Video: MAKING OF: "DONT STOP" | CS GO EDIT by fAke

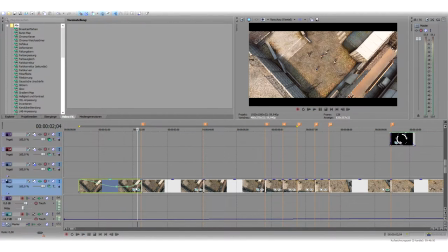4:07 Das macht halt hier, wenn man das nochmal ein bisschen am Ende schneller macht, dann macht das einen schöneren Übergang.
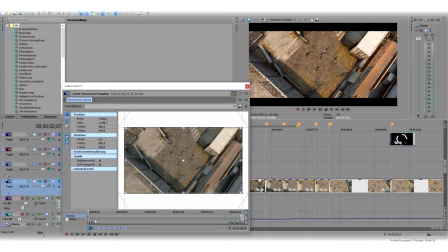4:15 Hier habe ich dann einfach ein bisschen reingezoomt. Soweit ich weiß, dann wieder rausgezoomt, müsste das der Fall sein, genau.
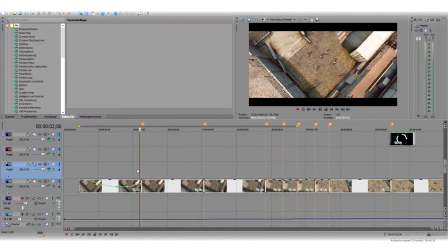4:22 Dann macht das so einen abgedämpften Look einfach. Ist jetzt nichts Besonderes. Und dann habe ich halt einfach immer einen Cut gesetzt, ein bisschen was vom Video rausgeschnitten zu dem Lied.
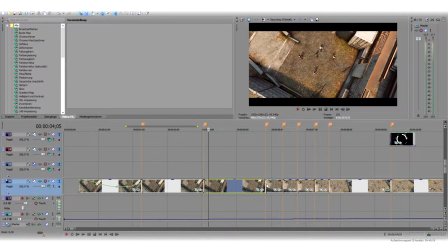4:38 Also von dem Video ein bisschen was rausgeschnitten und dann die Part zusammengetan hier. Und dann habe ich halt so einen kleinen Sprung hier drin. Das habe ich halt bei jedem einzelnen Teil hier gemacht. Immer einen Marker gesetzt.
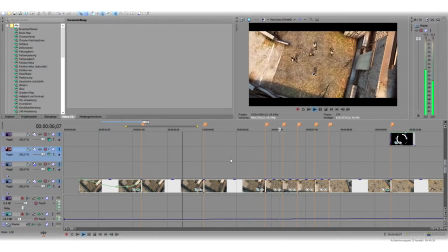4:55 Ich höre mir das Lied manchmal einfach mehrmals an und dann höre ich so Dann präge ich mir das sozusagen ein und dann mache ich einfach zack,
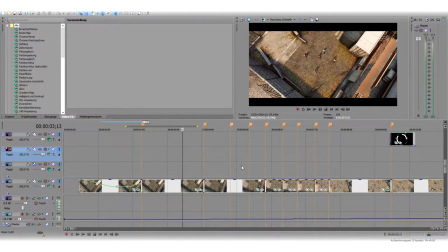5:03 zack, zack, zack. Also mit M kann ich hier einfach Marker setzen. Und dann weiß ich, wo ich die Cuts setzen muss.
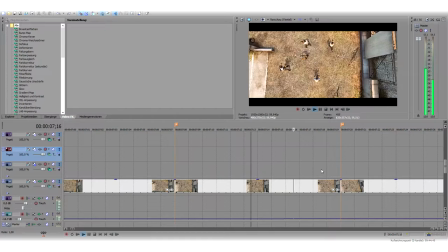5:11 Das habe ich bis hier gemacht. Hier kommt dann noch ein anderer Effekt hinzu.
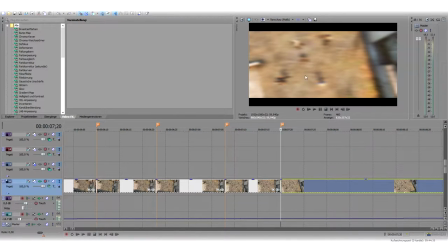5:16 Ich muss, da mein PC jetzt nicht ganz so geil ist, die Qualität ein bisschen runterschrauben, damit das hier oben flüssig zu sehen ist.
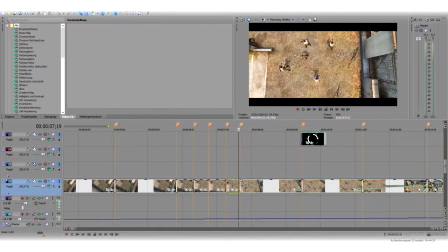5:25 Hier kommt, wie ihr seht, noch so ein leichte Unschärfe hinzu.
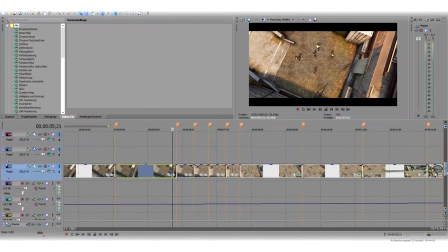5:33 Weil, das dachte ich mir einfach, weil jetzt hier so ein anderer Beat-Part, oder von dem Song, ein neuer Part kommt, brauche ich was anderes.
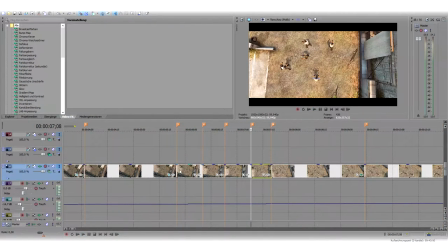5:42 Habe ich das hier immer verwendet? Ne, das kommt erst danach, stimmt, okay. Hier, also am Anfang ganz simpel, einfach nur rangezoomt. Hier kommt dann dieser Unschärfeffekt noch rein.
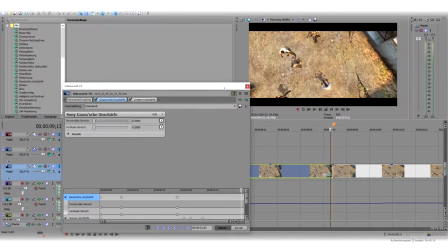5:58 Wenn ich jetzt hier, ne Moment, das war falsch, hier auf dieses grüne Ding gehe, dann komme ich sozusagen in die Video-Effekte,
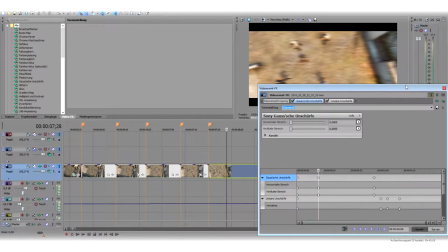6:07 die Video-Effekte, die ich draufgehauen habe. Ich habe einmal hier eine Unschärfe draufgehauen und einmal eine lineare Unschärfe. Wie ihr seht, diese lineare Unschärfe sorgt einfach nur dafür, dass dieses Bild ein bisschen mehr nach links und rechts verwickelt ist,
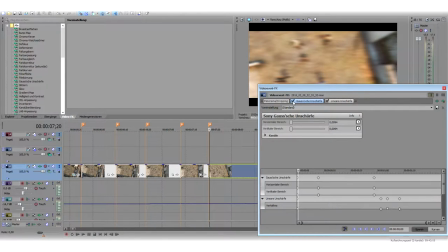6:24 unschärft ist, und dann noch die normale Unschärfe, um das ein bisschen, keine Ahnung,
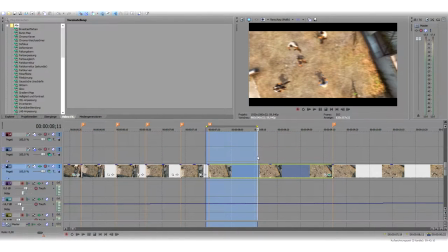6:31 smoother einfach zu machen. So, und dann hört man hier im Lied.
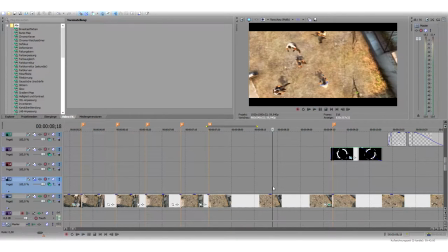6:40 Das hört sich. Hier, ich weiß nicht, ob ihr das jetzt wisst, was ich meine. Hier, dieses. Das hört sich wie so ein kleiner Videofehler an. Und da dachte ich mir, wäre ganz cool, wenn sich da das Bild auch nochmal kurz verzerrt.
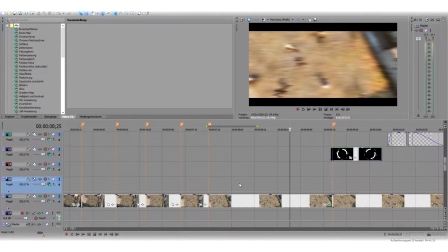6:55 Wie ihr seht, da auch nochmal die lineare Unschärfe. Und ja.
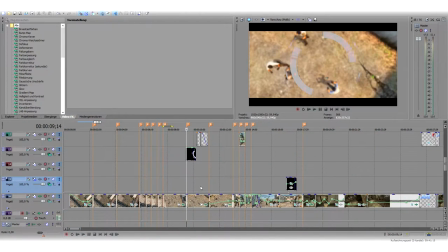7:01 Das war's dann von dem Part. Dann kommt jetzt hier ein bisschen mehr noch dazu. Was hier. Also, es ist so. Nichts ist so, wie es scheint.
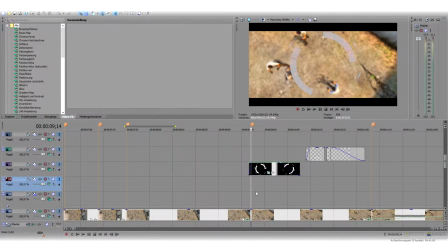7:11 Ja, es soll nur so scheinen, aber in Wahrheit ist es ein bisschen anders. Und zwar, ihr müsst auch noch wissen, dass ich dazu noch ein extrem fauler Mensch bin. Also Videos editieren und so weiter macht mir Spaß, aber wenn ich dann Key für Key, Frame für Frame da immer einen neuen Key setzen muss, dann wird das auch irgendwann mal zu viel.
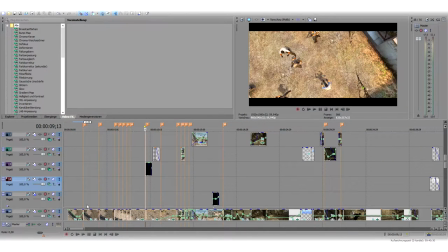7:28 Und dauert halt einfach ewig. Es ist halt einfach generell sehr viel Zeit, sehr zeitaufwendig für wenig Resultate eigentlich.
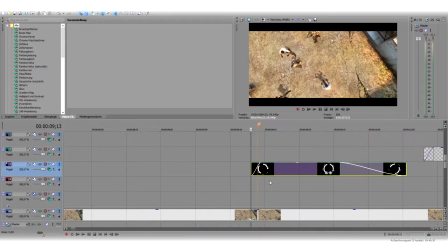7:38 Aber es macht Spaß. So, dann kommen wir zum nächsten Teil. Und zwar kommt dann hier wieder zu dieses...
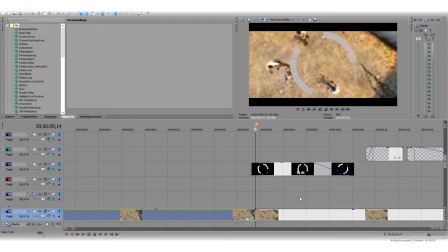7:45 Nochmal so ein komisches Soundeffekt hinzu.
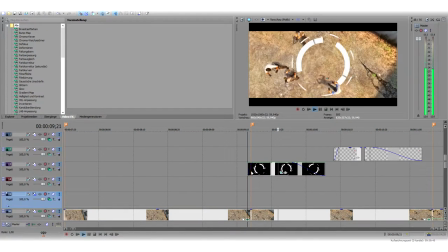7:50 Natürlich hier wieder die also habe ich wieder eine Unschärfe rangezoomt plus Unschärfe. Der Hintergrund ist unscharf. Dadurch liegt vor allen Dingen nochmal ein Fokus... Huch, falsche Taste. Auf dieses weiße Rad, was sich dreht. Das klingt wie so ein Fokusrad. Keine Ahnung, einfach... Ich fand, das sah ganz cool aus.
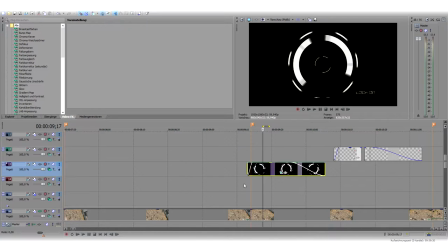8:08 Wenn ich euch mal kurz zeige, wenn ich das hier jetzt hier raushaue, das ist einfach so ein Overlay, was man da drauf legt.